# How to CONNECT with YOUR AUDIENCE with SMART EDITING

Yo guys, welcome back to Jordan Hauser Digital for another Wednesday tutorial. Today we're talking about evoking an emotional response from your audience with your videos.
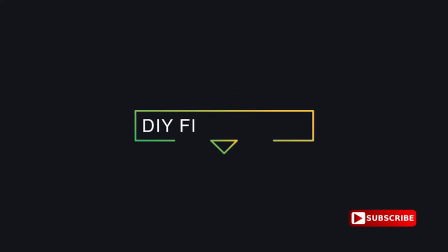So there are plenty of techniques that you can use throughout the entire creative process to really drive home a point. In pre-production, it could be the script or your content. During production, it could be lighting or the mood that you have on set. Or in post-production or editing, it could be things as simple as color grading, sound effects, the music that you choose, anything like that. So today, I'm gonna use some footage that might look a little familiar, and we're gonna talk about how I tried to really get an emotional response out of my audience.
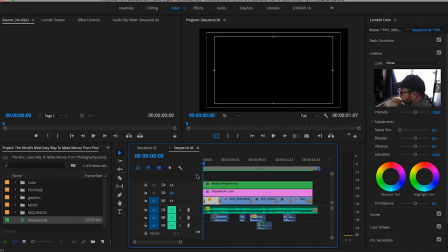Here we go. All right, guys, here we are inside of Premiere Pro, and we're gonna be using some footage that may look familiar if you watched Monday's video about how to make thumbnails for your YouTube videos.
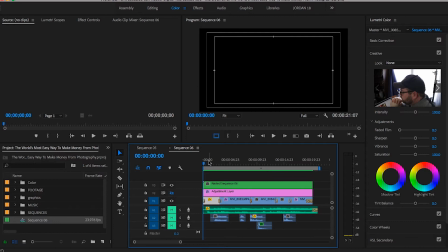I really wanted to film a skit that was kind of reminiscent of those old school, like depression pharmaceutical commercials that you see late night on TV. So that's what I did.
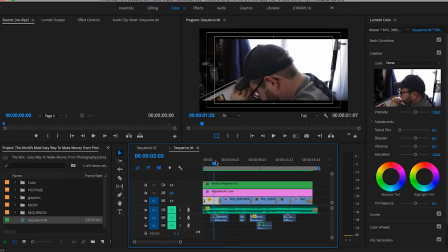I just went ahead and filmed some like clips of me,
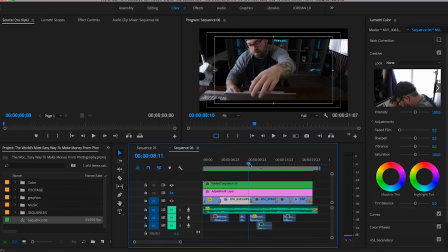looking really bummed out and, not being able to deal with it.
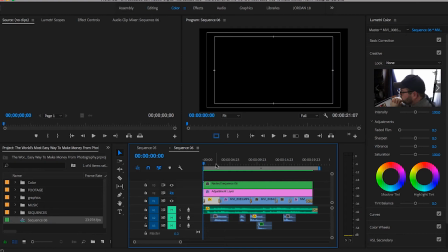So let's talk about how to convey a mood or how to evoke an emotional response out of your audience by adding a few simple things.
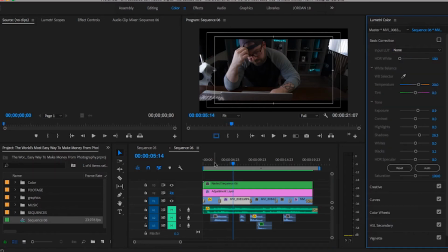This is the color that is straight out of the camera. And what I normally do when I edit my footage is I don't like to go
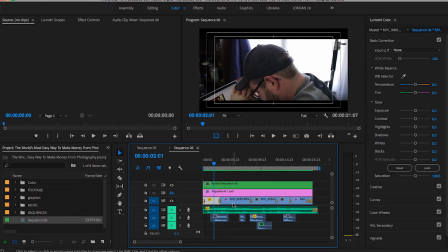in and color correct every single frame or every single clip rather. What I do is I make a general color on an adjustment layer
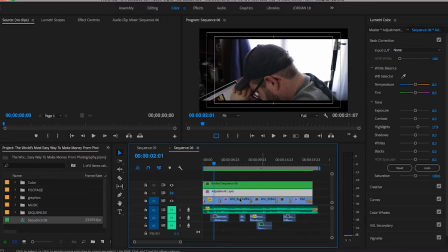and I stretch it out over most of my clips. It's a lot easier and a lot faster.
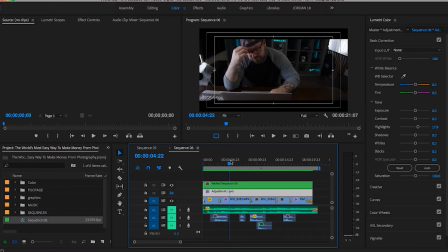You save a lot of time doing that. And then any time that I need to make any slight adjustments, like this clip over here on the end,
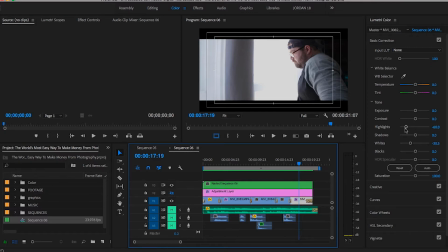then I go in over here and I'll make my adjustments. Maybe I bring the highlights down or, bring the whites down a little bit just to make sure that the look is pretty consistent throughout.
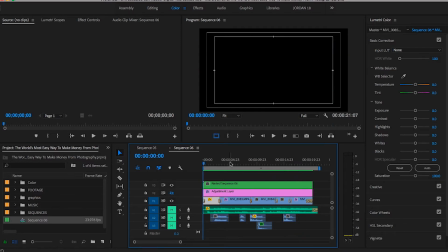So let's go ahead and take a look at this with no color grading. We've still got our depressing actions that I'm performing, and we've still got our slow motion,
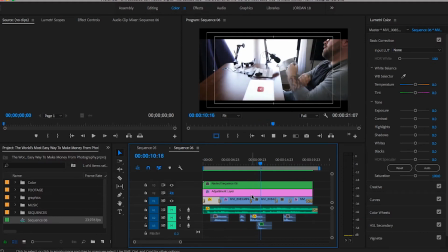but it really doesn't look as depressing as it could possibly be.
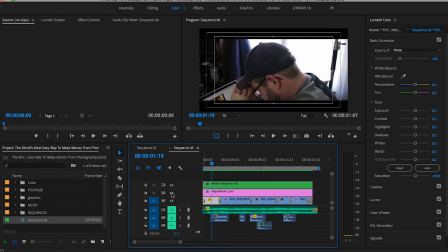So let's go ahead and we're gonna turn on our color grade or our LUT.
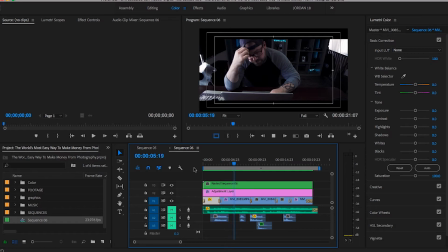Now you can tell immediately this is way more depressing. We've got those blues, all those blacks and shadows are really dark.
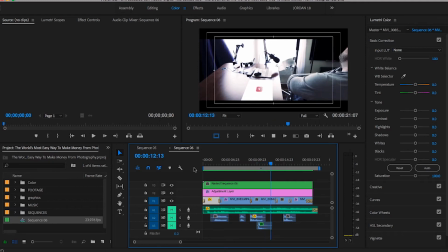We have our highlights that are just highlighting certain parts.
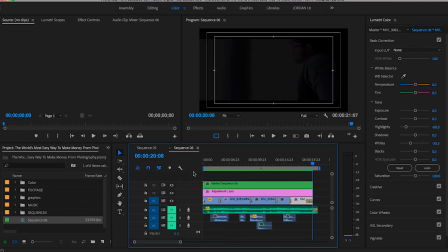And it just looks terribly depressing. And, that's the feeling that I was trying to evoke from my audience. And there are more things that you can do to really convey those feelings.
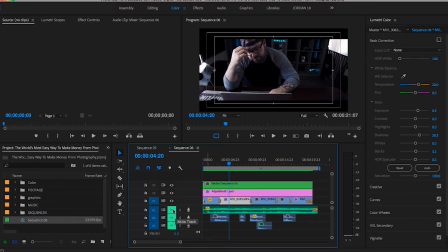So let's go ahead and we're going to add some music. We're going to add some soft and slow music.
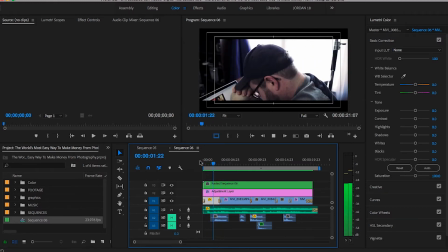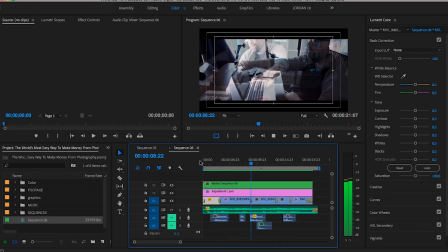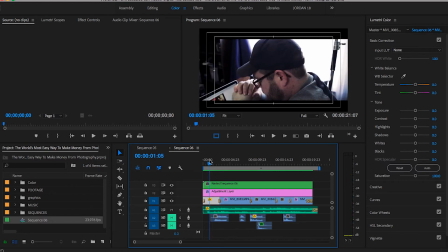So that right there really drives the point home that this is a sad, sad thing. Now, there are other things that we can do on top of that. It's all about building layers. We've got our music in there.